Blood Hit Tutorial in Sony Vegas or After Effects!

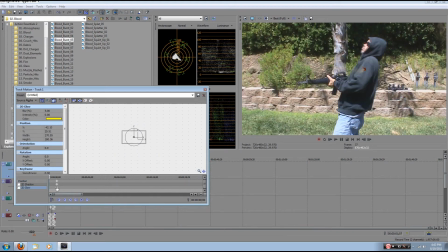[8:18]
I'll have to reset this for a second. Put that over there. Okay. So here we are. Blah, blah, blah. Blah and bang. Okay. Here's where it starts. Track motion is a little bit annoying in Sony Vegas.
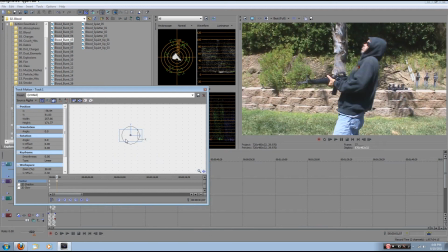[8:36]
Because it's just like it's annoying. So here's that. Bullet hits. Goes through. Oh wait, he goes forward. We need to track that over because the bullet goes all the way through, blah, blah, blah.
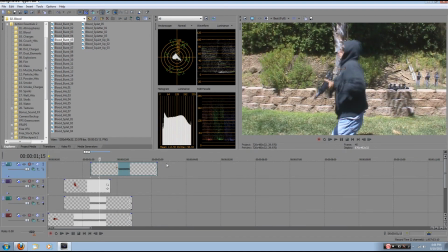[8:56]
And I guess right about there we can fade it out. I just want to use a small fade out because I don't want to track it the whole way.
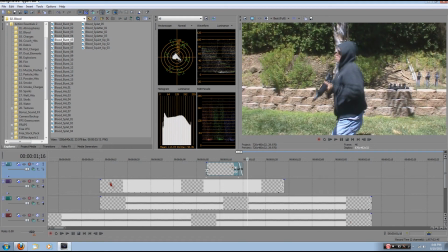[9:04]
If you want to, you can, but it's annoying. So it kind of looks like right there.
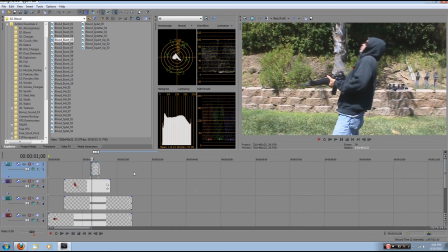[9:12]
But the bullet goes all the way through. I'm going to go over one frame because it takes a little bit of time for a bullet to go all the way through you,
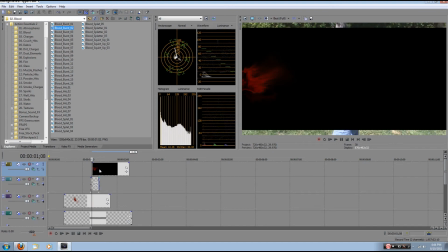[9:18]
especially a small .40 caliber round, or .44, I was using a Glock,
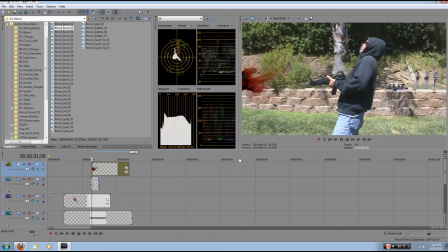[9:23]
so it was like a .44, maybe a .40, not a Magnum, not a Magnum, that would, I don't think they make Magnum Glocks, I'm not sure,
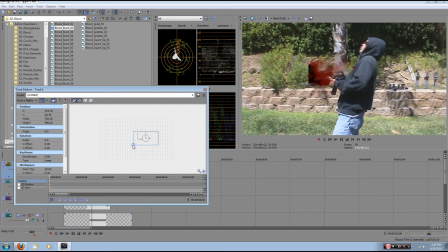[9:32]
but I'm going to make this smaller, because, you know, blood hits aren't huge, unless you're Freddie Wong, who makes, like, huge powdery blood hits, and actually,
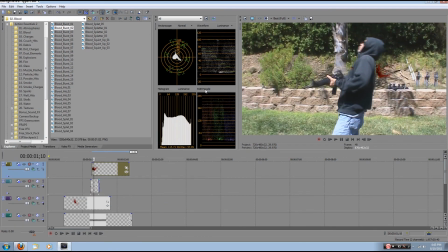[9:44]
you don't don't really need to move that one because it's just a bunch of blood hanging in midair. But you do need to make it a little bit faster because I made it smaller and it just looks better.
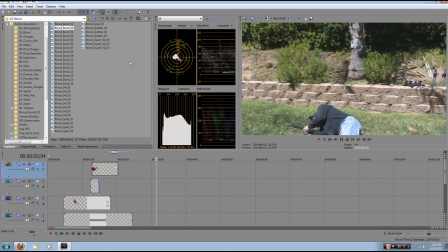[9:57]
So there, bang. If we come over here,
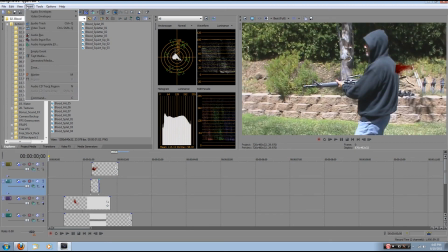[10:03]
somewhere in here I downloaded this add-on to generate RAM preview. If you're in After Effects you just push zero on the numpad which which will include a RAM preview of everything, including the sound. Sony Vegas, I have no idea what I'm doing with the RAM preview, because I've never used it before.
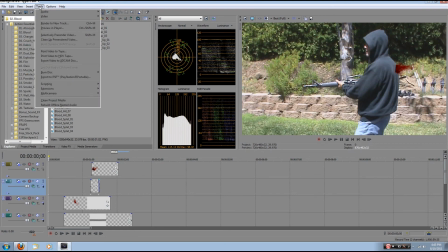[10:23]
I don't even think I have it anymore. Might have got rid of it. Anyway. But yeah, there you go. You want it not too big, but not too small. You want it to go all the way through, if you want the bullet to go all the way through.
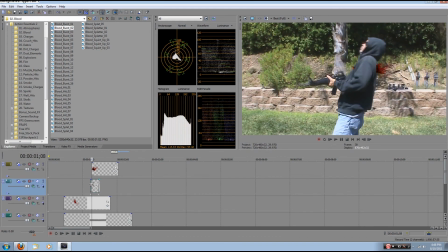[10:42]
If it does go all the way through, you want the front impact first, and then the back impact a second later, or a frame or two later, you might want to move the front impact. And you should put shadow in with big hits or things that are sunny,
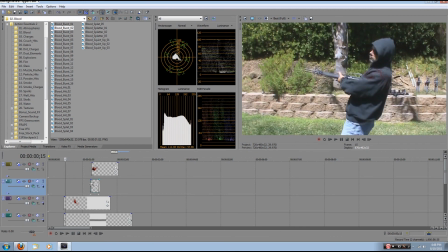[10:58]
like in this one right here, it's on his back. You might want to put a shadow in there. Freddie Wong teaches you how to do that, and if you know how, you can incorporate that into Sony Vegas. Or if you're using After Effects, you can go ahead and use his method. So there you go, that is my tutorial.
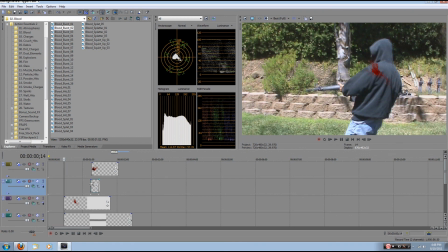[11:18]
If you want me to include anything, if you think I missed out on something in this tutorial, or I didn't add something, or I said something that was just stupid and didn't make any sense, because that doesn't apply to actual blood editing, just tell me in the comments or send me a personal message,
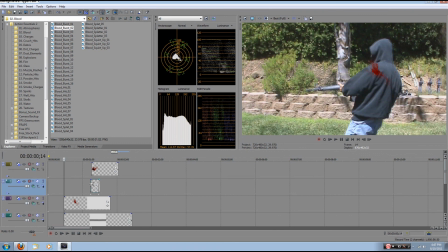[11:36]
and I will make a new one, including the elements that you want to be included in. So, uh, thanks for watching, and, uh, please subscribe.